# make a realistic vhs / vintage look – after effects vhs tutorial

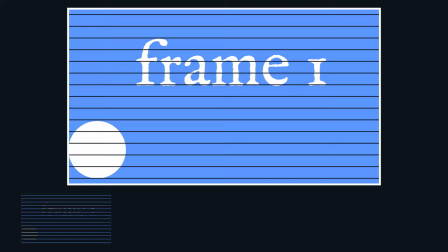(4:14)
Putting it as simply as I can, back in the day it was uncommon to be able to send and display a full frame of pixels on a TV at once.
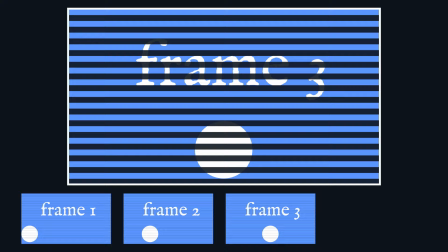(4:20)
Instead, footage was displayed on every even row of pixels and then the odd row of pixels.
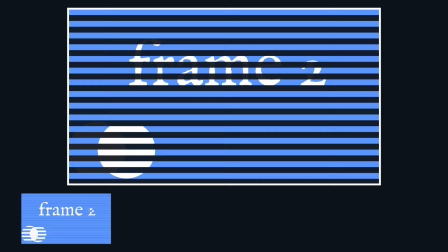(4:24)
Now, instead of using both the even and odd row of pixels to build up one full frame at around 25 frames per second,
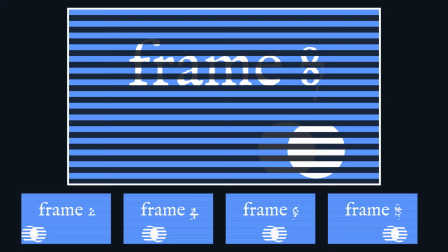(4:30)
what most cameras did, including VHS cameras, was shoot at 50 frames per second and record the even rows of the current frame,
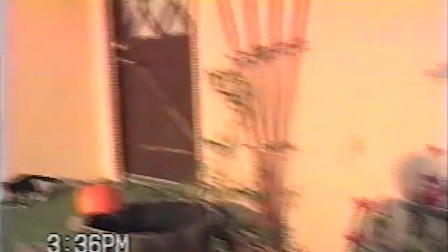(4:36)
then the odd rows of the next frame, and alternated that way. And that's why if you pull up some old footage and pause it, you're usually going to notice these lines, unless it's been deinterlaced.
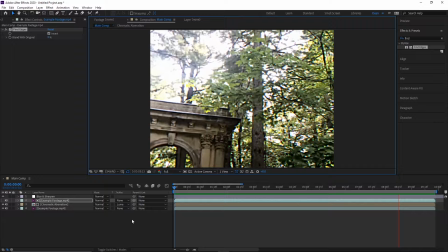(4:43)
So now with that in mind, in order to get a more realistic VHS look, we're going to fake some interlacing.
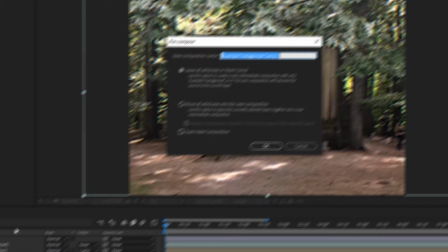(4:48)
To start off, I'm going to duplicate the footage with Control or Command D, then right click it, pre-compose, and rename it to Interlace.
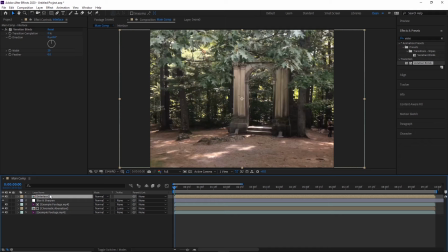(4:55)
Now let's add an effect called Venetian Blinds to our interlace layer.
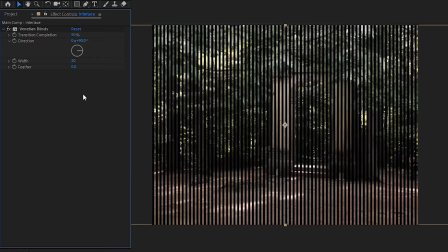(4:58)
If we go ahead and hide our original footage and then increase the transition completion, we'll notice it creates these vertical bars that almost look like interlacing. But if we set the transition completion to 50%, the rotation to 90, and then the width to about 4, we're good to go, sort of.
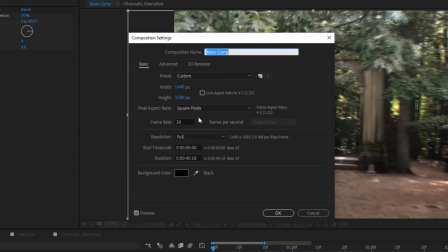(5:12)
If your footage and the composition are already 60 FPS, then you can just nudge the layer over one frame to the left and then change the main composition to 30 FPS and you should be good to go.
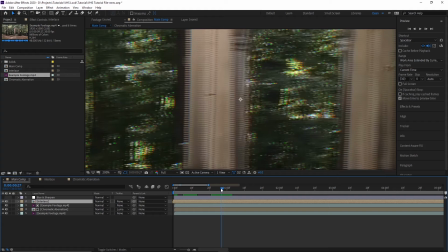(5:20)
But if your footage is 30 FPS, we have to get a little bit more creative because just doing the same thing is going to make your interlacing way too harsh.
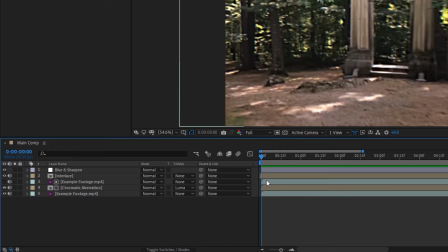(5:27)
So what we need to do is turn our 30 FPS footage into some fake 60 FPS footage first.
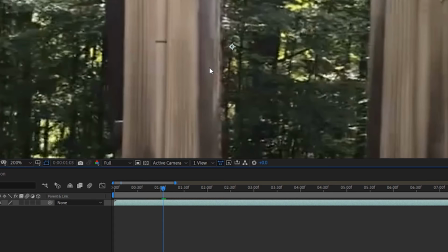(5:32)
To do that, double-click your interlace pre-comp to open it up, and then we'll go to Composition, Composition Settings, and then set the interlaced comp from 30 FPS to 60 FPS.
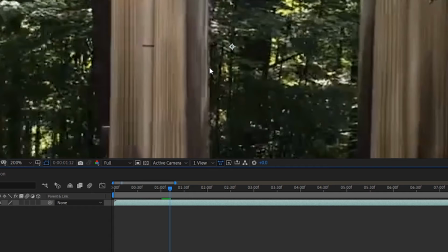(5:40)
If we move forward frame by frame now, you'll see that the footage didn't just magically create frames and turn into 60 FPS footage,
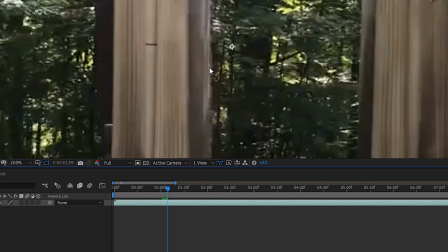(5:47)
it's just showing a frame, pausing for a frame, then showing the next frame so that 30 FPS footage can be played at 60 FPS.
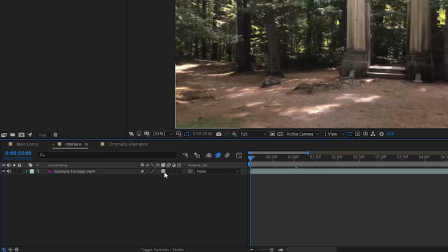(5:52)
But thankfully, we can actually fake motion in those paused frames by enabling frame blending. Now this pretty much does what you'd think it does.
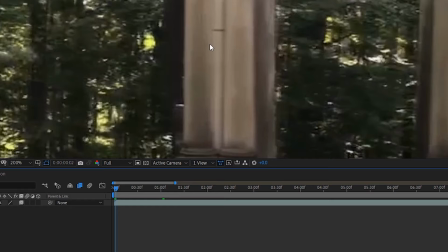(5:59)
For those pause frames where it doesn't have any new data, it's blending between the two frames it does have on either side of it.
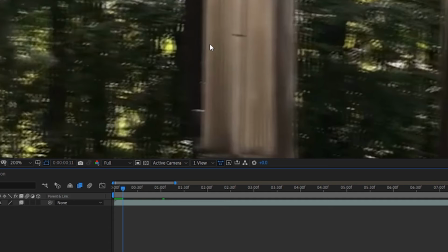(6:05)
So now if we move forward frame by frame, we'll see a real frame, a blended frame, a real frame, and so on.
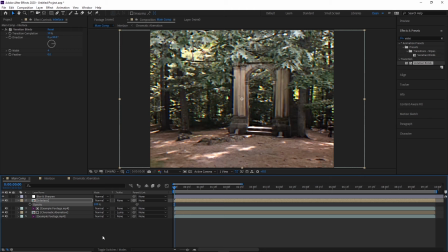(6:10)
And finally, now we can just nudge our layer over one frame to the left and head back to the main comp, and we'll see that we've got some slightly more accurate and less harsh interlacing.
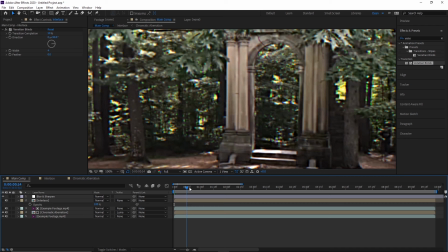(6:18)
This next step is optional because it's not exactly realistic, but if you keep it subtle, it can really bring the whole look together.
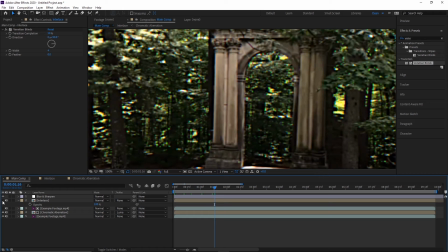(6:23)
What I sometimes like to do is swap out the interlaced footage with our chromatic aberration precomp so that instead of just regular interlacing,
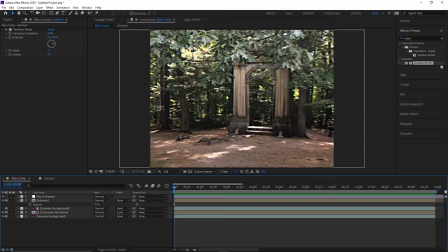(6:30)
we get a faint RGB motion blur to it. Now, because we did all that groundwork for the interlacing in the last step, this is super easy to do.
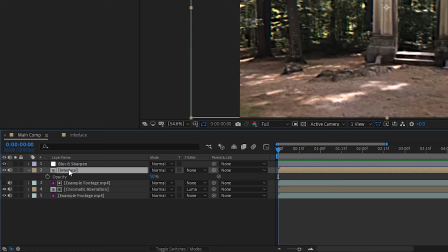(6:37)
All we have to do is copy the chromatic aberration precomp and paste it inside the interlacing precomp. And again, if your footage was 60 FPS, then that's all you really have to do for this step, but if it's 30 FPS, we'll have to nudge our chromatic aberration precomp over one frame to the left in here. Now, you might notice that we don't have the ability to enable frame blending on the chromatic aberration comp, but all you have to do is open it up and enable frame blending on the footage layers inside of it.
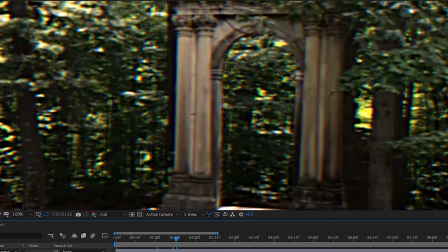(7:00)
Now, if we head back to our main comp and toggle the interlacing precomp on and off, you can see that in areas of high camera motion, we get a chromatic aberration as part of the interlacing blur.
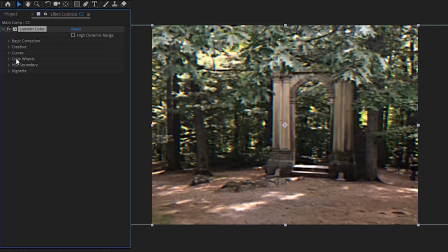(7:09)
Great, so with that sorted out, let's start color correcting our footage by creating a new adjustment layer, naming it CC, and applying the Lumetri color effect to it.
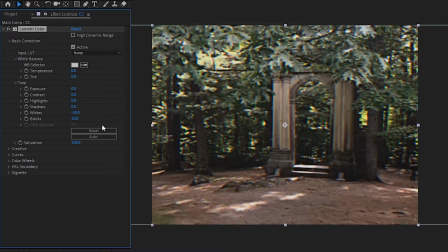(7:16)
Then let's expand the basic correction tab, pull down the whites, and raise the blacks to make our footage more flat. The values really depend on your footage, but pulling the whites down to around negative 50 and then raising the blacks to about 10 are a good starting place. Next, we'll expand the creative tab and pull down the vibrance.
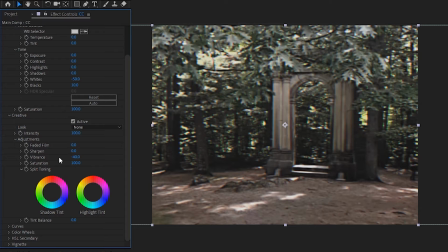(7:31)
Again, much of this depends on your footage, but basically we just want to wash a lot of the color out to give it a more retro vibe, so I'll set mine to around negative 40.
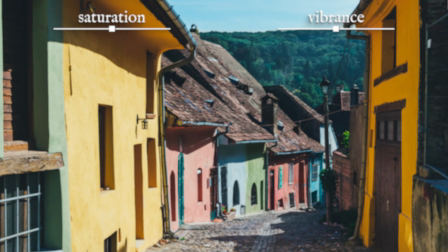(7:39)
If you were wondering why we didn't just lower the saturation instead of the vibrance, I totally get where you're coming from because I only recently looked into what the difference between the two were.
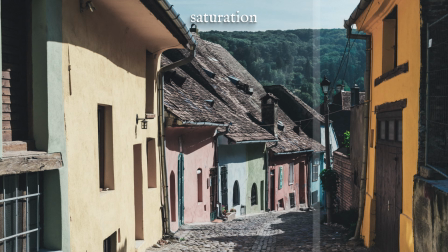(7:47)
But basically, the saturation affects all the pixels the same way, whereas the vibrance affects areas that have lower saturation more than the areas with higher saturation. Which just means that when we pull the vibrance down, the less saturated stuff gets dull, but the saturated areas keep more of their color.
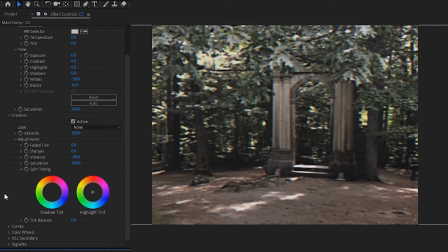(8:01)
Another thing we can do in the creative tab is we can shape the look by deciding what we want our shadow tint to be.
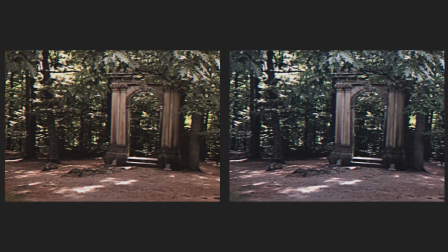(8:07)
I'd say the most common ones for vintage footage are going to be red and blue, but you can obviously pick whatever you want,
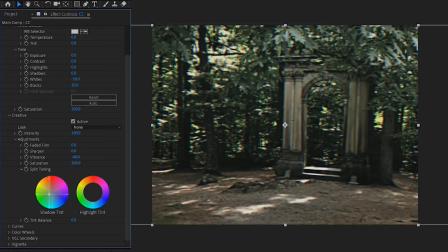(8:11)
and you can choose by clicking and dragging inside the circle to move the selection cross in the direction you want the shadows to go. And if you want to reset it, all you have to do is double click inside of the circle.